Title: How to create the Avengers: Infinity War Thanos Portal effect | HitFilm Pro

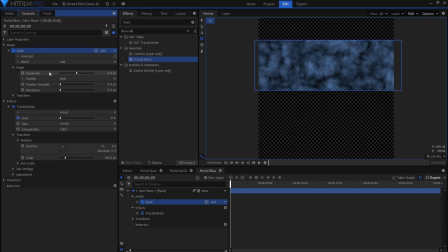[4:16]
Set the feather to out and increase it. Now add a polar warp effect. Set the range to 90 and the wrap X to reflect.
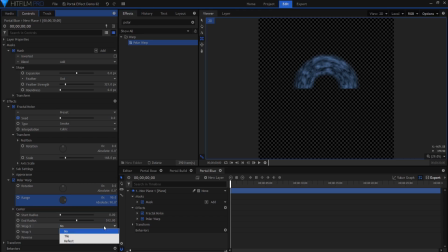[4:29]
This will warp the noise into a circle and remove the seam in the middle by reflecting it.
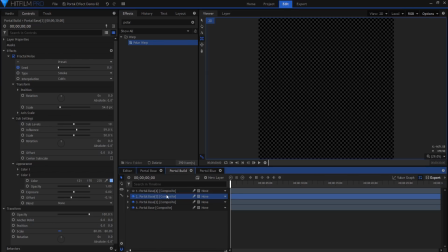[4:35]
Bring in the blue portal layer from the previous comp for alignment.
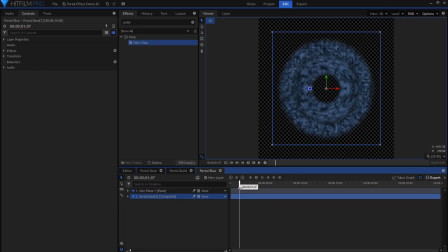[4:43]
Scale the rectangle mask up and down so the blue circle is close to the same thickness as the other circle.
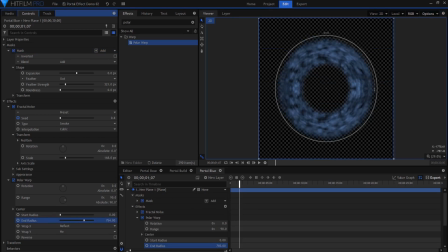[4:52]
Adjust the end radius in the polar warp effect so the shape fits over and just inside the other blue portal. Open up the mask properties again. Animate the mask's Y position, so that this layer opens and closes in the same timing as the previous layers.
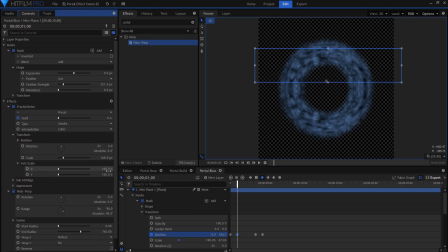[5:12]
In the new fractal noise, adjust the axis scales to restore the proper dimensions of the noise texture.
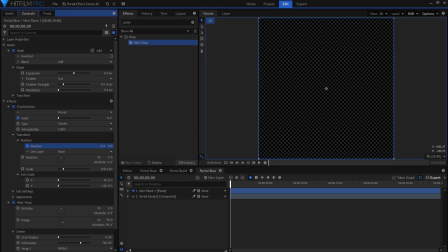[5:22]
Animate the fractal noise Y position so it goes towards the center of the portal.
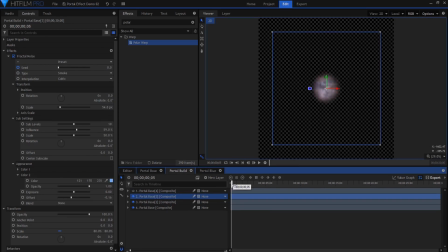[5:35]
Bring the composite shot we just created into the portal build comp.
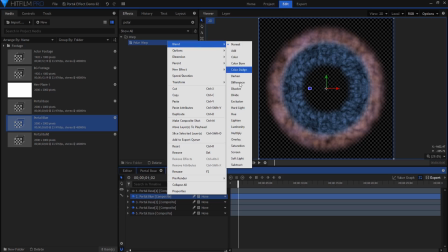[5:43]
Set the blend mode to screen and scale it down even smaller than the other blue portal layer.
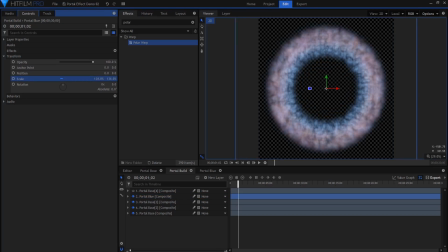You can also add a zoom blur to pull in the center to make it look more like a tunnel.
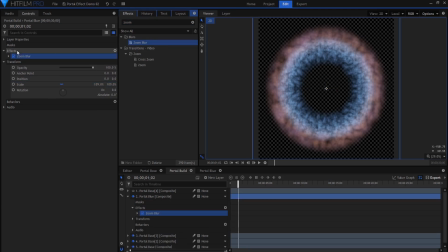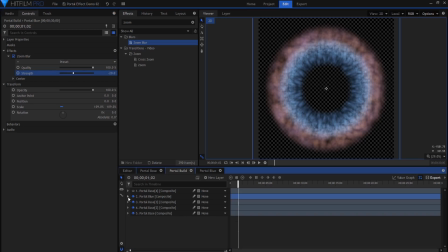[6:07]
Continue duplicating the portal layers and changing the fractal noise. This time we will make it look like lightning.
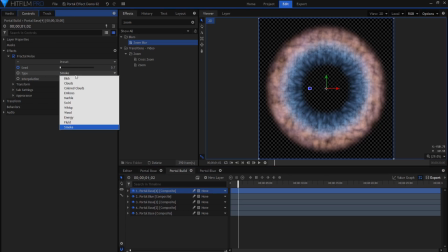[6:12]
On the next duplicated layer, set the fractal type to energy.
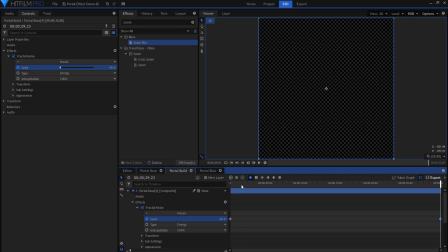[6:19]
Make the seed change faster, change the scale, and play with the exposure and offset sliders until it looks like many small lightning bolts.
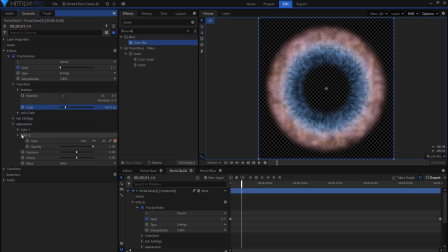You can even add glow effects to add to the lightning appearance.
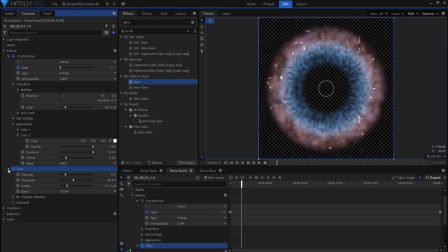Try changing the per channel intensity controls to add some color to the lightning. This portal looks too perfect.
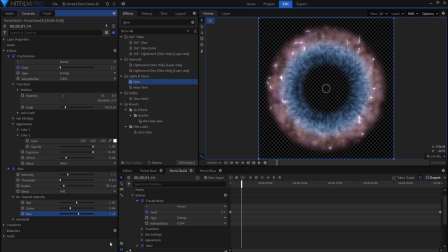[7:00]
No, I'm not bragging about my visual effects skills. The portal shape is a perfect circle. The Thanos portal has a much more random and distorted shape. To fix this, add a new grade layer and apply the heat distortion effect. Change the scale and distortion amount until you're happy with how it looks.
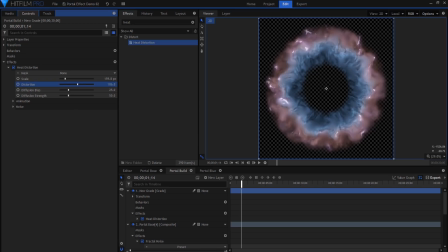[7:19]
You may even want to animate these values to create a more distorted look as the portal opens and closes. I also chose to set the speed to 0 so the distortion doesn't animate and to set the diffusion properties to 0. If you are still unhappy with the portal shape, you can add distortion effects to the shape comp.
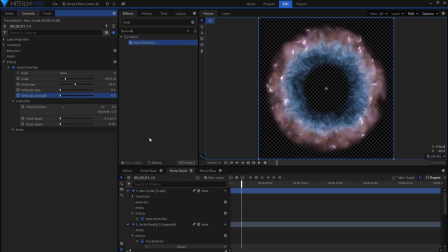[7:39]
Remember to ensure that the portal edges don't leave the frame. Try adding a grade layer with the waves effect.
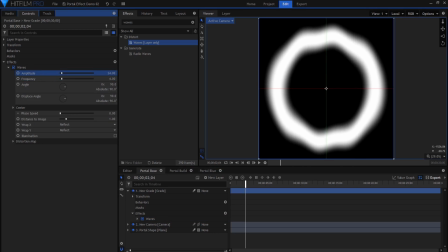[7:48]
Decrease the frequency and increase the amplitude. Doing this will create much larger waves and make it less obvious that a waves effect is being used.
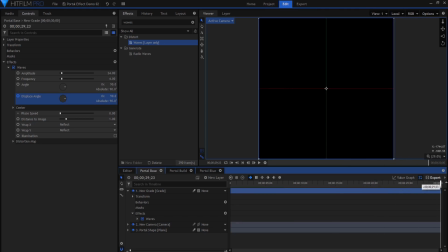[7:56]
Animate the displacement angle so it rotates slowly over time, creating a more uneven, wobbly portal.
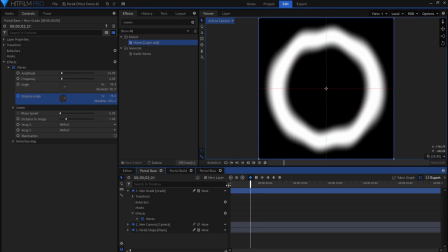[8:05]
You can even duplicate the effect and change the values at each keyframe for more random distortion.
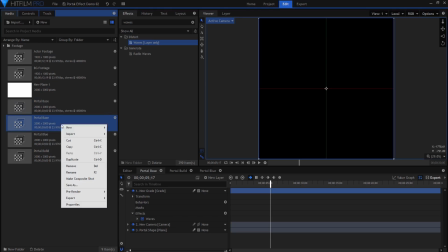[8:13]
This portal still needs a center. Duplicate the portal base comp and rename it Portal Center.
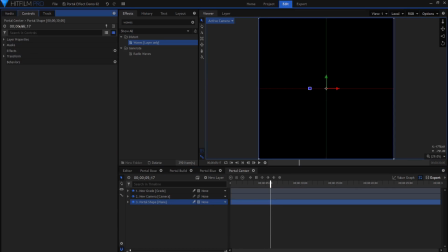[8:20]
Remove the mask from the plane and set the second mask's blend mode to add.